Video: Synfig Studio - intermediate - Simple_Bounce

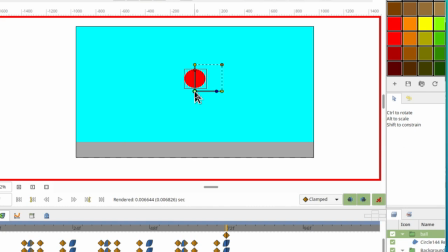So we're going to bring this one down, it's not bouncing as high. Oh, I held down control.
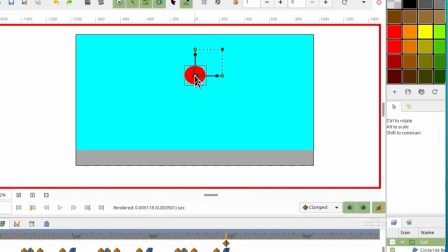Whoops, didn't mean to do that. There, I got to hold down shift, not control.
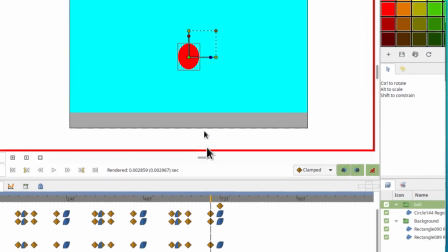All right, so by changing that one, means that this guy probably also has to be brought down as it was picking up speed.
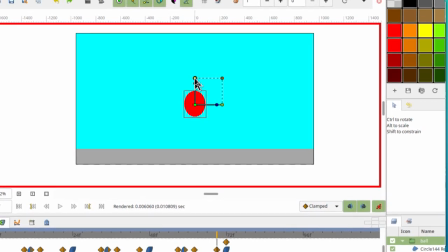And since it's also losing energy, it's not going to stretch quite as much. It might not even stretch at all at some point. So we'll just give it a minuscule stretch. All right, so make those changes to these ones.
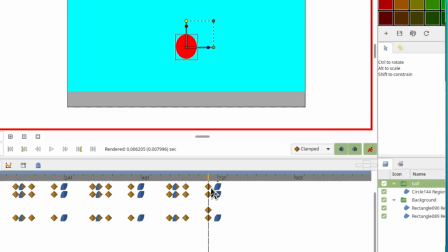It's not bouncing as high and it's not stretching as much. Okay, so now you should be able to finish the rest yourself.
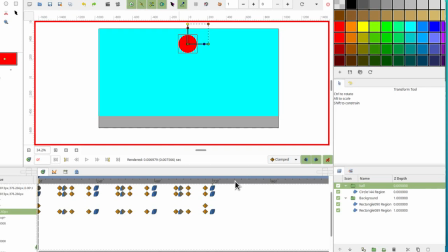You're just going to repeat the pattern, 1, 2, 3. Click where that is.
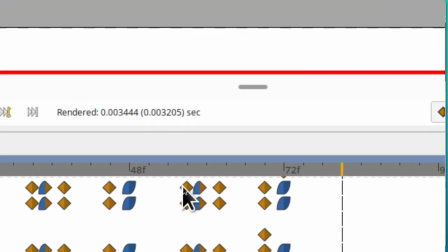Find where the pattern started that you can duplicate from, right click and duplicate.
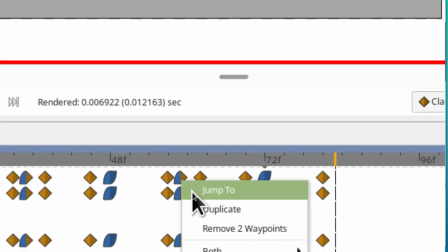And just continue on doing exactly that until you've copied those in one more time.
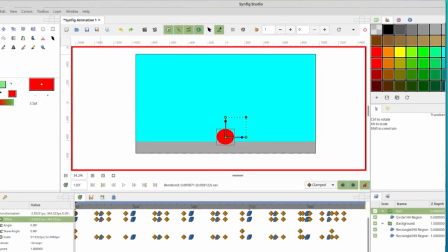Okay, keep working at it till you get something that looks like this. I'm just going to show you in the file preview.
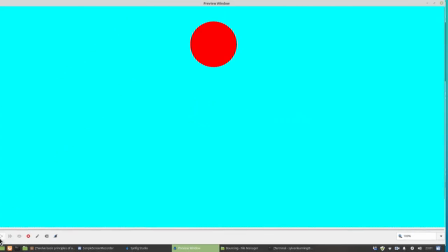And here we go. So this is what you're after. You got a pretty natural looking bounce with some squishing and stretching, and then you run out of energy and just stop. So keep at it till you get something like that. Remember, you can always ask your instructor for a little help.
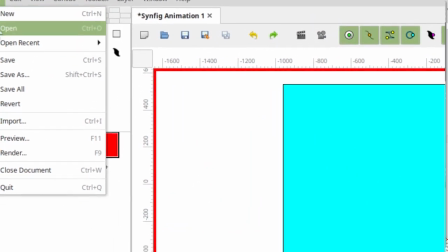Now before you go, I want to make sure you save your file. So click File, and then Save or Save As, and then make sure you have it in your folder.
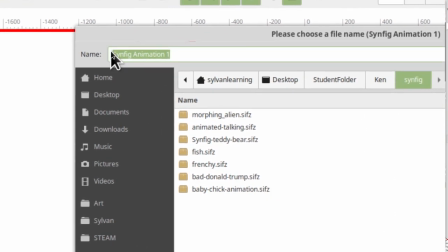Give it a name. I'm just going to name mine Simple Bounce, and click Save.
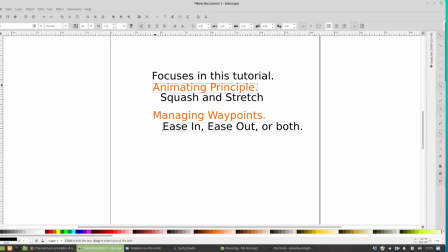The focuses in this tutorial, or what I'm hoping at least you'll remember, is the animating principle of squash and stretch.
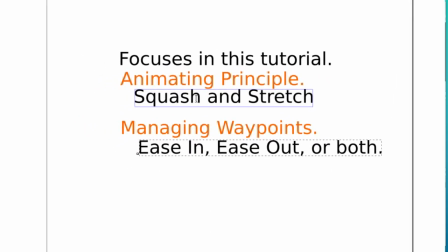So when things are moving, they don't remain in one solid shape. They tend to get squashed or stretched by the physics of the movement.
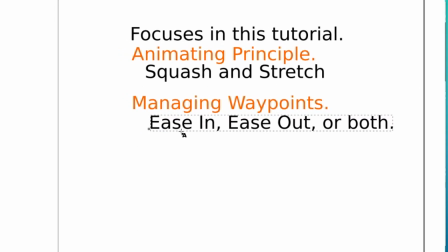And then managing waypoints, I'd like you to remember the right click and going in for an ease in or an ease out or both
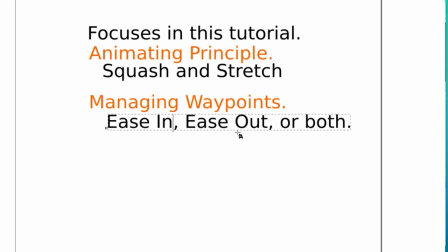when something is slowing down the action, either in or out of a transition. Okay, that's it. We'll see you next tutorial.